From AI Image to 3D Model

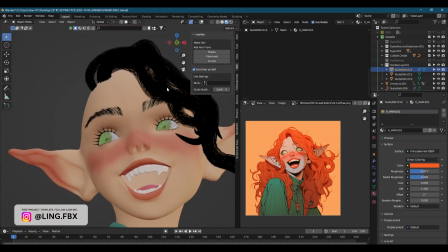[8:15]
For some reason hairnet will not work if your curves will have different amount of vertices on them.
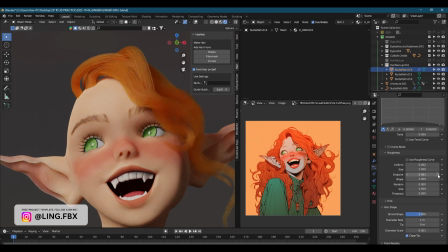[8:23]
Then once I've emitted or applied the hairnet I went into the hair particle settings and I adjusted the size of the hair trying to play with it to get a twist making it look more natural and flowy.
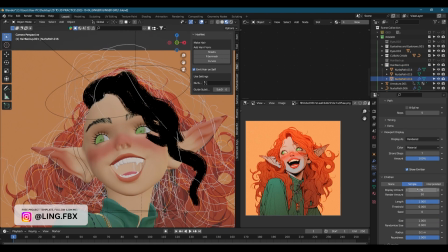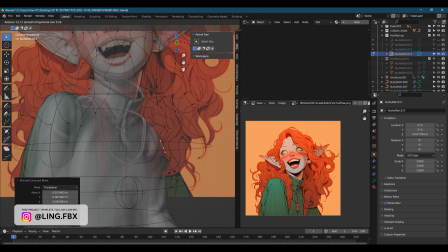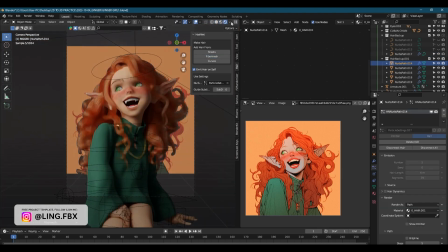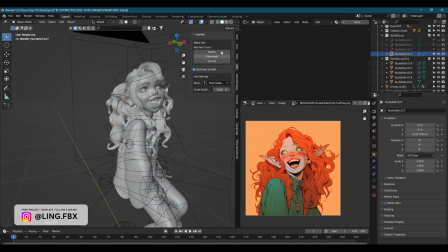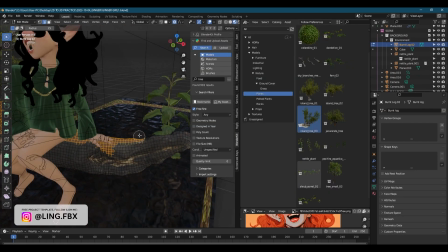[8:59]
I was pretty chuffed with the hair at this point so then I moved on to the environment again and I really wanted to add some moss onto this tree
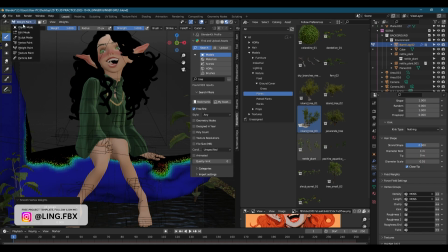[9:06]
because I thought it looked quite uncomfortable and hard by itself so I added a particle system to that and just made
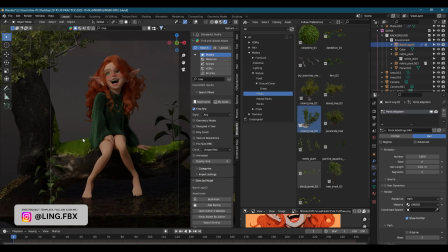[9:13]
some particles some hair particles for the moss.
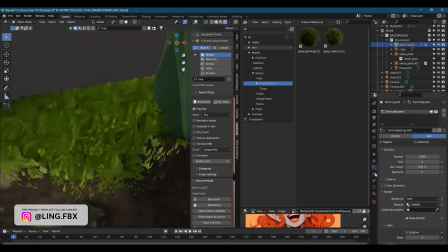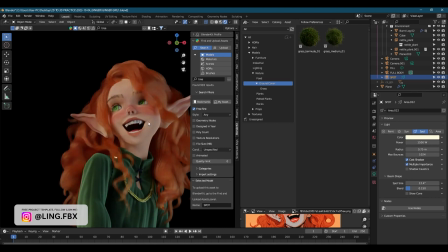[9:22]
Next I thought it would be appropriate to play with the lighting a little bit more so I added a spotlight coming from the
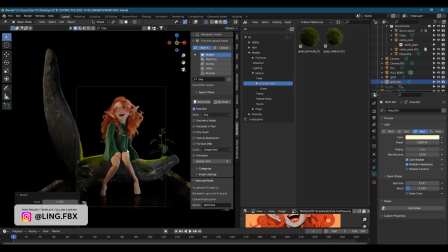[9:29]
back to sort of act as a rim light and shine on that moss and on her hair to highlight those particles.
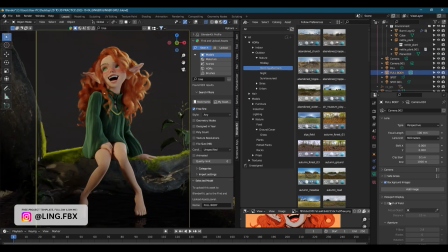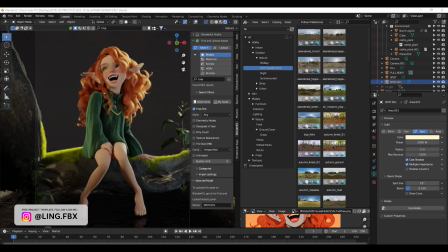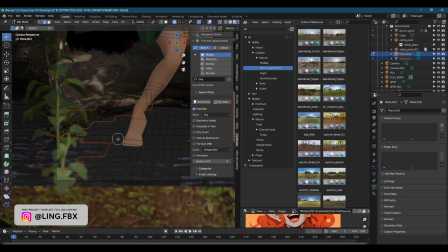[9:47]
I wanted to frame the composition a little bit more so I added some grass particles
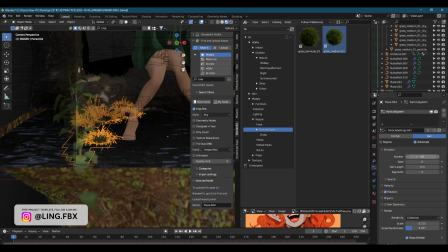[9:51]
in the front of the frame in the foreground and
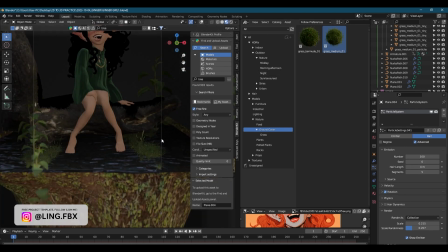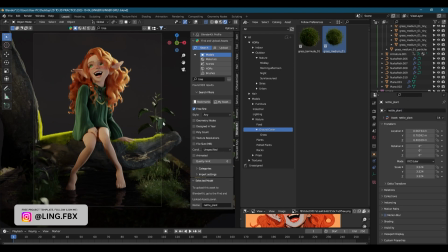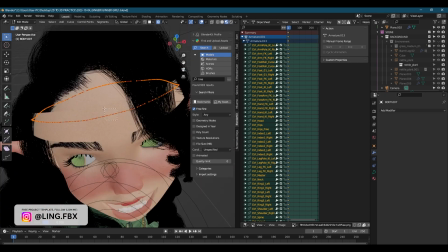[10:07]
then it was time to do the crown. I started off doing this with a plane with the existing geometry then I decided to
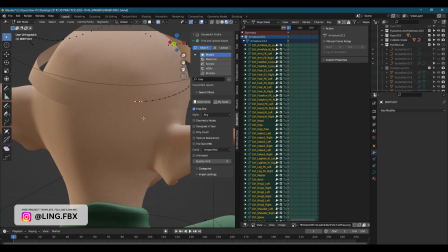[10:14]
just use a curve so I hid the hair and I had a look at references
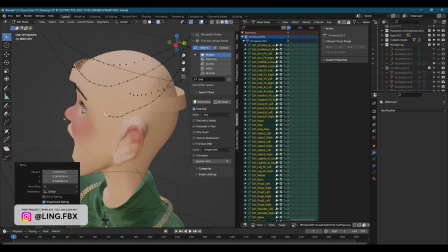[10:20]
of Keyleth from Vox Machina and how
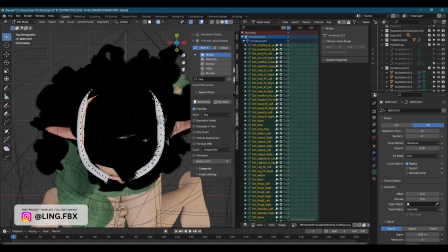[10:25]
her crown was because I essentially thought that this character was going to resemble her and
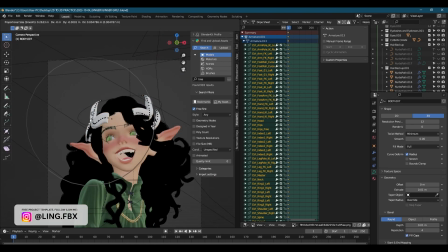[10:30]
it was going to be a representation of her so i tried to make it look as close as i could to her crown then i thought it would be a cool idea to add some
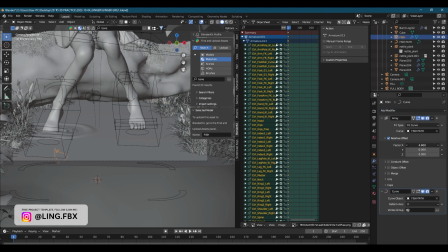[10:38]
fish to the water some small emissive fish i got this fish model just from sketchfab um i wasn't
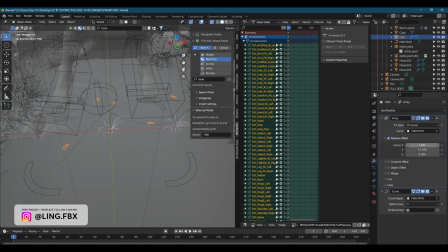[10:46]
looking for anything fancy since we weren't really going to be seeing any detail and then I arrayed them along the curve and
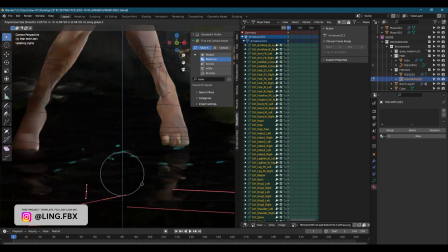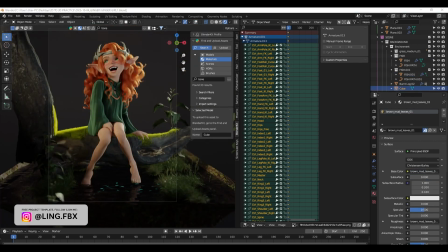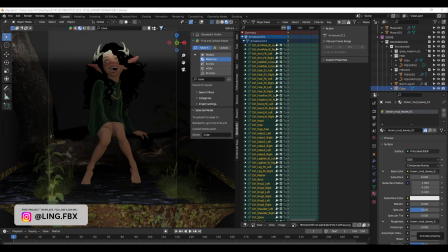[11:07]
lastly I thought she needed some shoes or maybe even just one shoe on the one foot that's not completely submersed in order so I downloaded
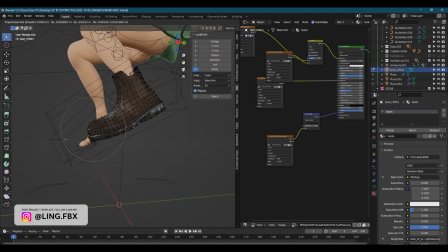[11:14]
this model from sketchfab which was free I thought this was a good template just because it was very low poly and then I ended up sculpting it to
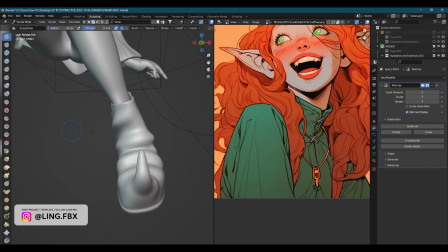[11:22]
make it look more like an elf shoe
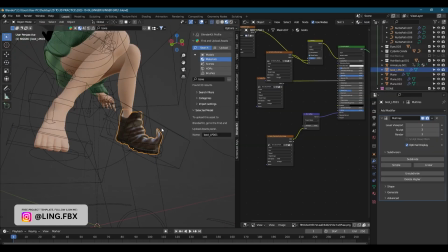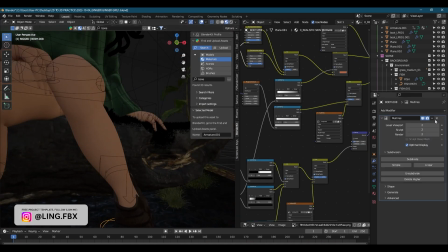[11:31]
and that was pretty much it i did some more changes off camera here and in between like the chain um i don't think i was able to record that but that is the gist of my workflow
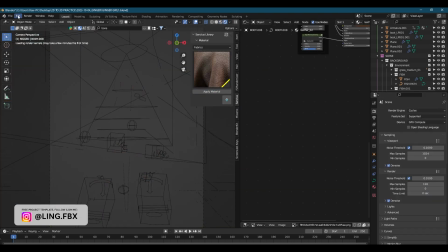[11:41]
and i hope you guys enjoyed this video don't forget to message me on instagram